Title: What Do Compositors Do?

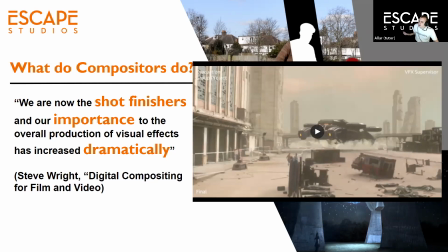So this is something that then is now kind of, you know, beginning to conclude our session, is that compositors are also shot finishes, and I've sort of said it a few times already.
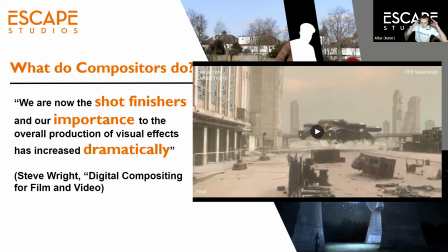And what this means is that we, you know, this is actually what compositors do. We take all the elements and we kind of really make it our own. We have to put a lot of this kind of creativity in there to, first of all, make sure that everything
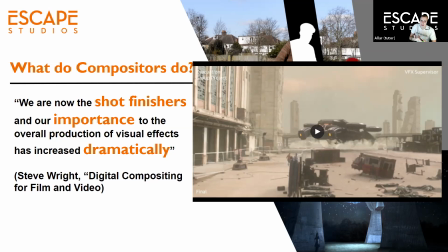blends nicely, but also that everything makes sense and that everything is also delivered on time. So it only has to appear to look correct. So if things are done in a kind of completely fake way, you know, obviously we didn't have real
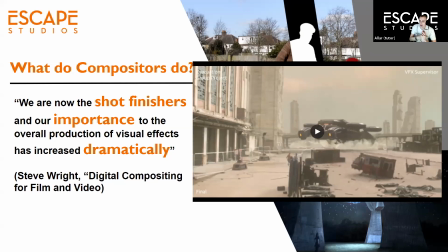destroyed town at the back, so we matte paint that. But as long as it looks right from the angle that I'm looking at, and that's another freedom that compositors have,
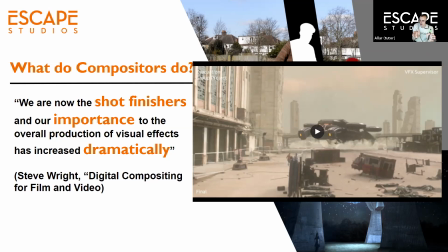is that because we know the final view, we can add things into the shot that works from that final point of view.
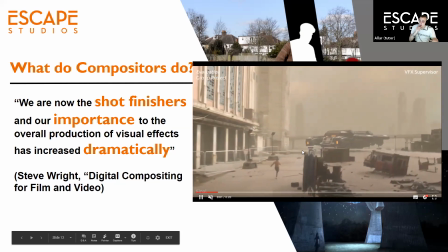So here's an example from a second year undergraduate group project,
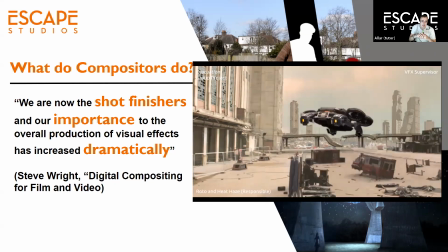adding elements into this shot in here. So adding a bit of a matte painting at the back, some extra CG, adding all this takeoff dust,
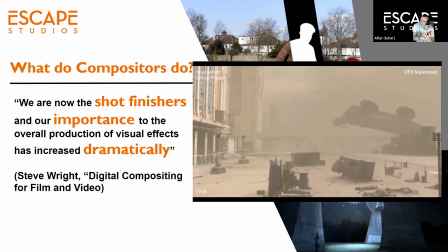and finally putting all the elements together in a way that kind of really fits and really looks epic,
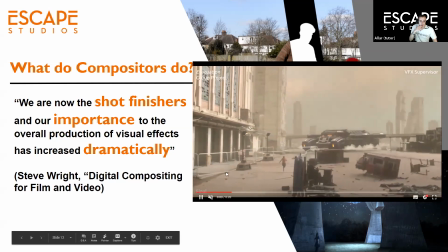so that it has the depth, and you tell the story by you know, adding more bigger dust to this.
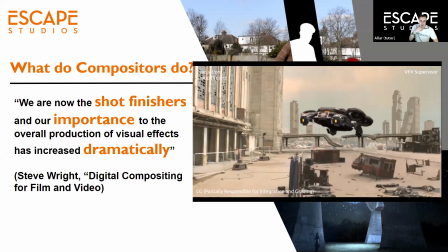It adds scale to this spaceship taking off over there.
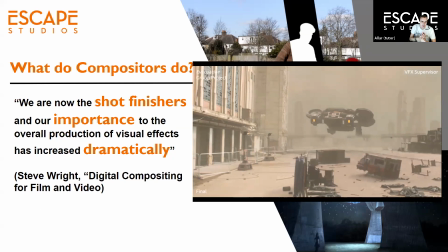So this is something, again,
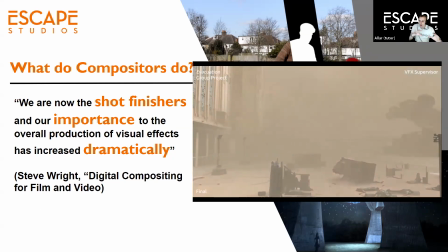where as a compositor you try to kind of combine as much of this as you need to kind of really tell the story.
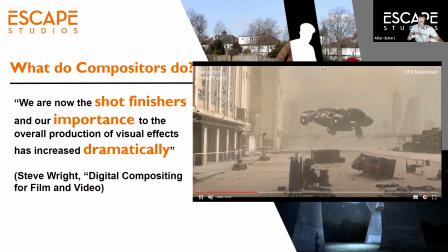What is it that the director is trying to tell? There's a big spaceship. Okay, so big spaceships have big interaction with an eye, and let's put lots of dust in here.
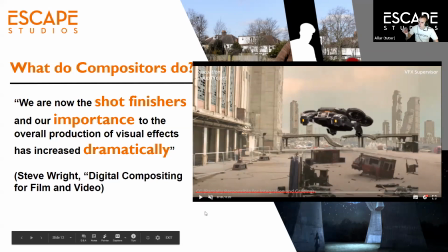And we control this because we are the compositors.
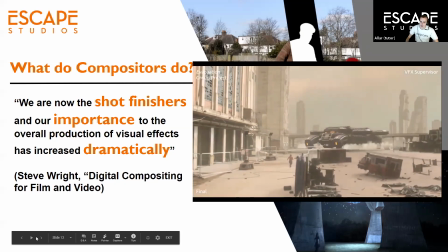And as a compositor, that's one really nice thing as well, is that you really feel ownership of the shot.
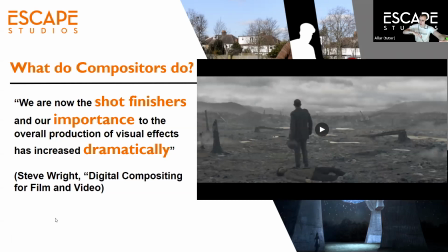This is my shot. I did it. Even though the 3D came from somewhere else, the FX simulation may have come from somewhere else. You are the one who's putting this together. You are the one who's actually making it look the way it needs to look.
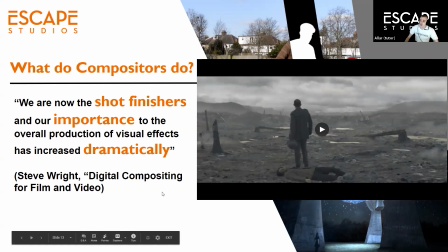And if you don't get the elements that you need,
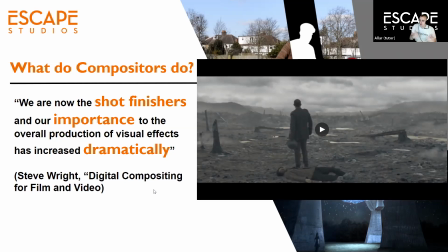let's say the FX element doesn't look good enough, then it's also your responsibility. You are the last step in the chain. You have to find an element that will make it work. You will have to sell this shot somehow. So then you have to problem solve this and make it work.
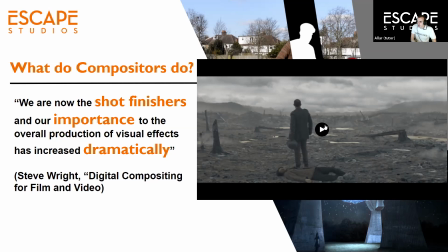So here's another cool example. This was an individual project from a third-year student who's working now as our studio assistant,
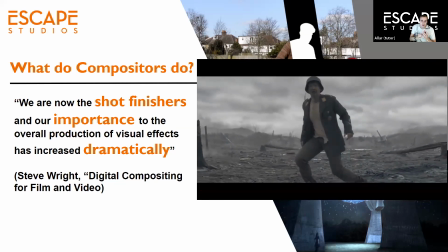of a keying shot, and he made this whole environment. We did the shoot ourselves as well.
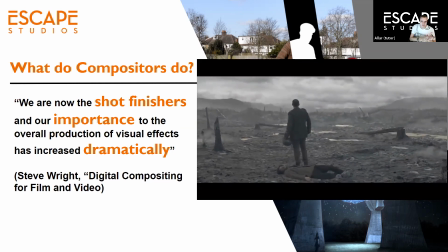We have an in-house cinematographer who we can use when things like lockdown aren't happening.
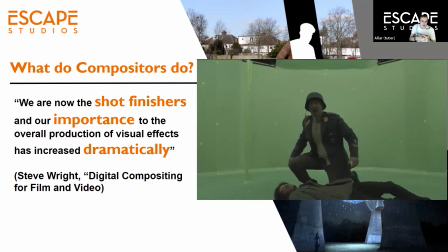So we got some actors with
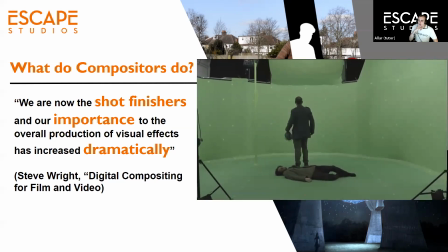some costumes and filmed this plate, and he created all of this. So he also did a fair bit of the 3D for the background,
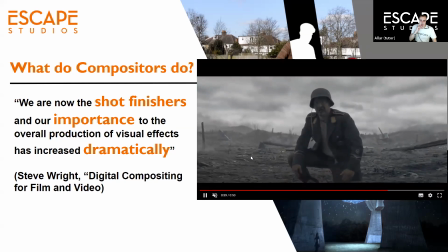because these days for making things like rocks and mud, you have things like
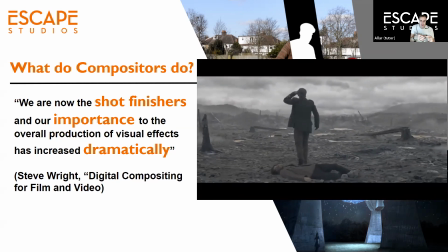mega scans. So Unreal Engine kind of owns them,
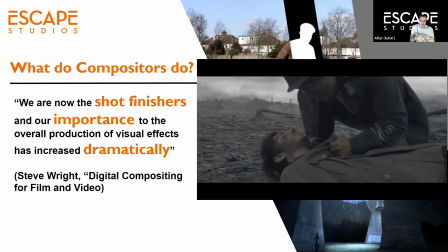or the Epic Games, but mega scans is lots of scanned elements like rocks.
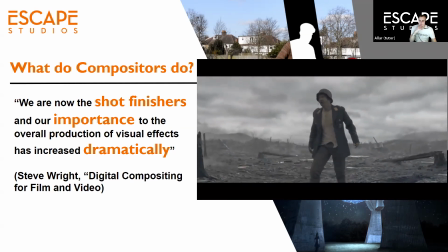So you can scatter your scene with rocks and with trees and things that have actually been scanned and then render them in 3D.
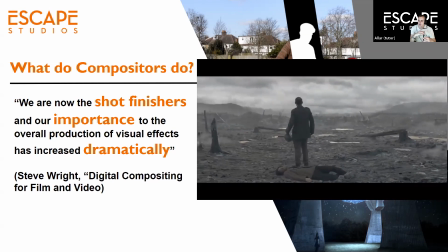So he took this 3D environment and created this himself.